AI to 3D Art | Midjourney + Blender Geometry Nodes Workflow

So as a professional hobby artist, I have been feeling, to put it lightly, extremely salty about all the recent AI art news. Why? Well, it fundamentally challenges my craft and my purpose as an artist. Not that I'm that great of an artist, but hey, at least I would still like to try. If AI could generate within a few seconds what I dream to achieve in years, such as faces with perfect proportions, landscape with dynamic composition, cinematic lighting and colors, what's even the point of trying to improve as an artist when I'll never be able to catch up with AI. Hello, I'm Ye Mount, a 3D artist who is experiencing a lot of existential dread at the moment. In this video I will share how I'm coping with this AI revolution and actually play with these new tools and trying to incorporate them into my workflow and create new art from it.
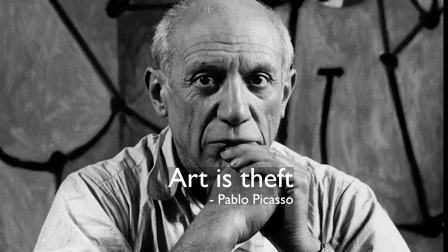[0:57]
To quote Picasso, art is that.
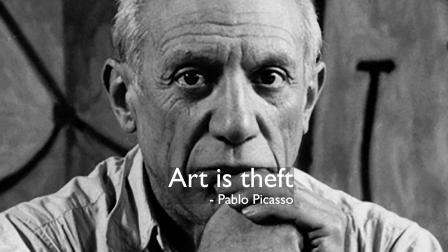[1:00]
Since AI has already stolen from the collective human creativity, I feel quite justified to steal ideas from AI.
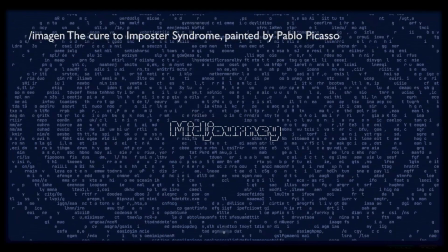[1:08]
The plan is to feed Midjourney a prompt to generate a bunch of reference images.
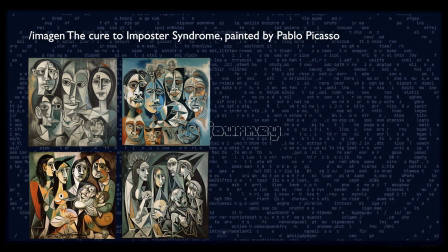[1:14]
Midjourney is one of the most popular text-to-image program and one of the best for artistic and stylistic results.
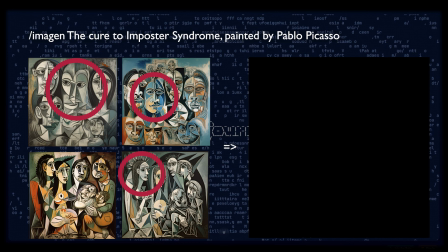[1:21]
I'll use AI images as a concept art. I'll selectively borrow the style, the color, and the composition, and you know, make it my own. So one of my favorite aesthetic is images that are dark and gloomy,
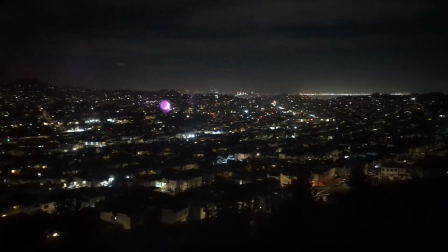[1:35]
but at the same time also have little sprinkly and shiny objects scattered throughout.
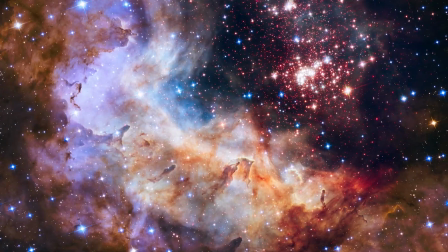[1:41]
An example would be the city views at night, or you know, the galaxy.
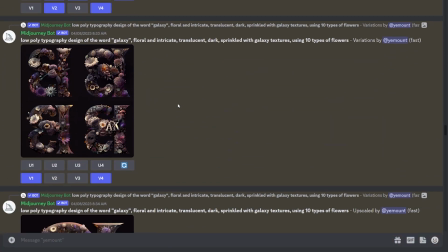[1:47]
I headed to discord and asked me journey to create a dark, moody typography design with floral patterns and galaxy texture.
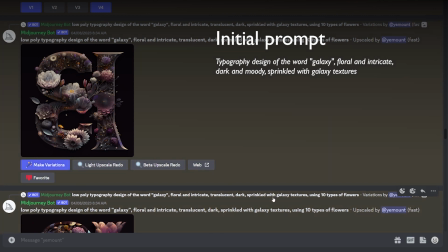[1:55]
I'm not even sure if that sentence makes sense in English, but midjourney got to work right away, no questions asked.
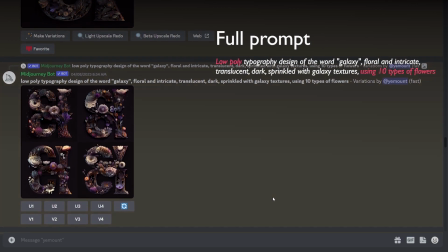[2:02]
It took a few rounds of tweaking the prompt, and I ended up adding phrases such as low poly and using 10 types of flowers,
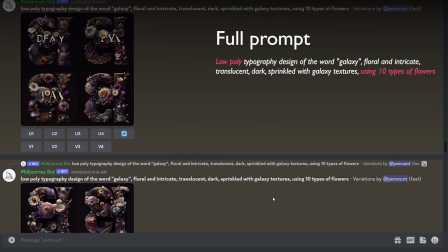[2:10]
but eventually AI gave me, I had to reluctantly admit, something that was quite magnificent.
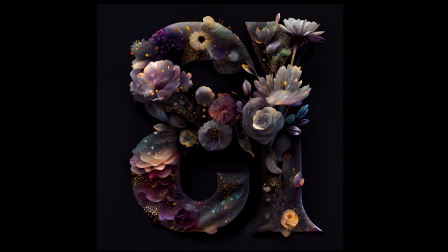[2:17]
I really like the dark and warm and muted color palette. The flowers also have a whimsical quality to them, I mean they definitely look like flowers,
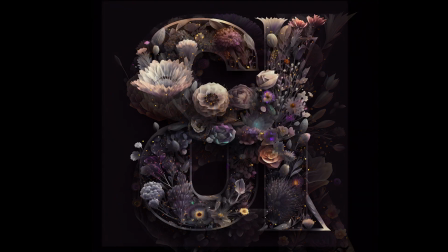[2:26]
but it's like 90% of reality mixed with 10% of surrealism, which is awesome and something I want to capture in my own work.
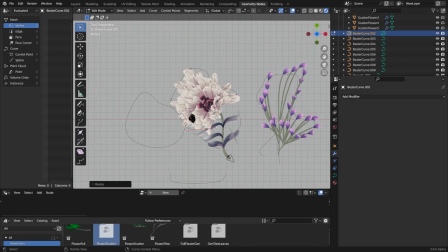[2:36]
So next, I opened blender and built this flower generation system with geometry nodes.
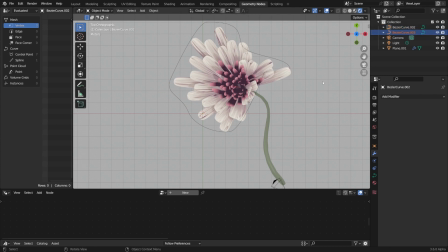[2:42]
It allows me to draw the outlines of this flower object, to accurately define where the petals should go, and where the stems and the leaves should go.
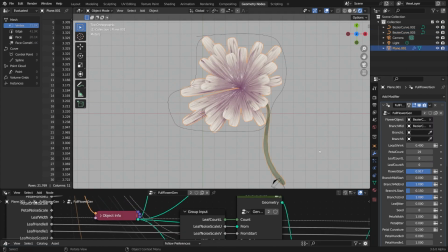[2:51]
I can basically draw these simple curves, attach a geometry node, and boom, get a 3D flower.
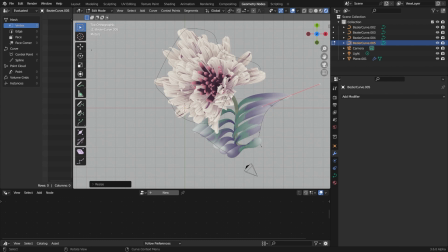[2:57]
I built a few different types of nodes for different plant systems. For example, first there's one that generates just one full flower.
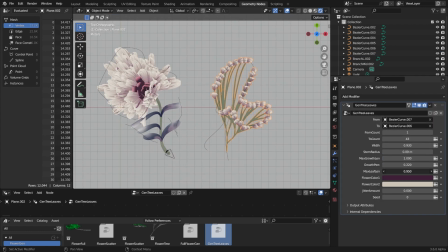[3:06]
There's one that generates a mini bush of flowers by following the branching patterns of a tree,
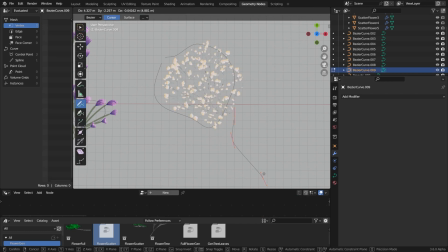[3:12]
and finally there's a node that just scatters a bunch of little flowers in the curve area.
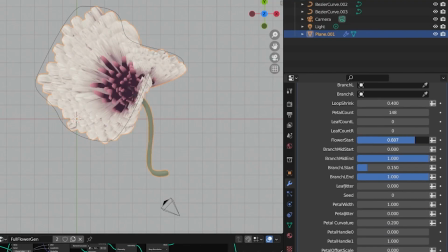[3:17]
I also built all these parameters for adjusting the number of petals and leaves, parameters for tweaking their shapes, their colors,
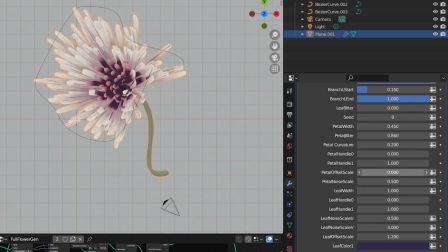[3:25]
and parameters for applying a little bit of noise displacement to make them look more organic.
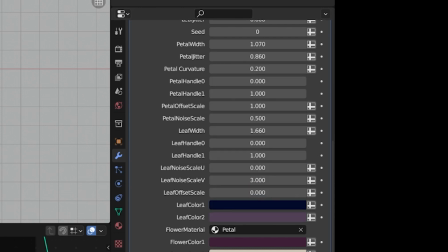[3:31]
The parameter panel got a little insane in the end, there's probably dozens of knobs over there.
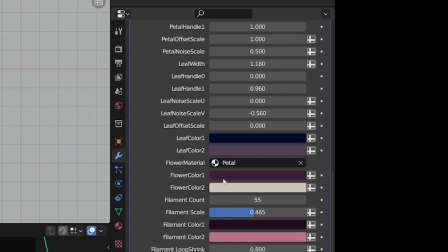[3:39]
But the point of setting this up is to make it easier so that I can rip off very specific elements I like from the AI references.
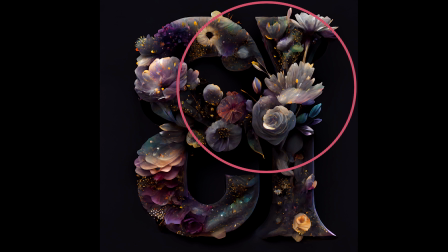[3:48]
For example, I like the composition of this area. See how there's a cluster of flowers over here creating a visual center, but then there's this one single flower. It's the rubble. It just refuses to fit in. It stretching out from the cluster creates a nice tension and balance to it.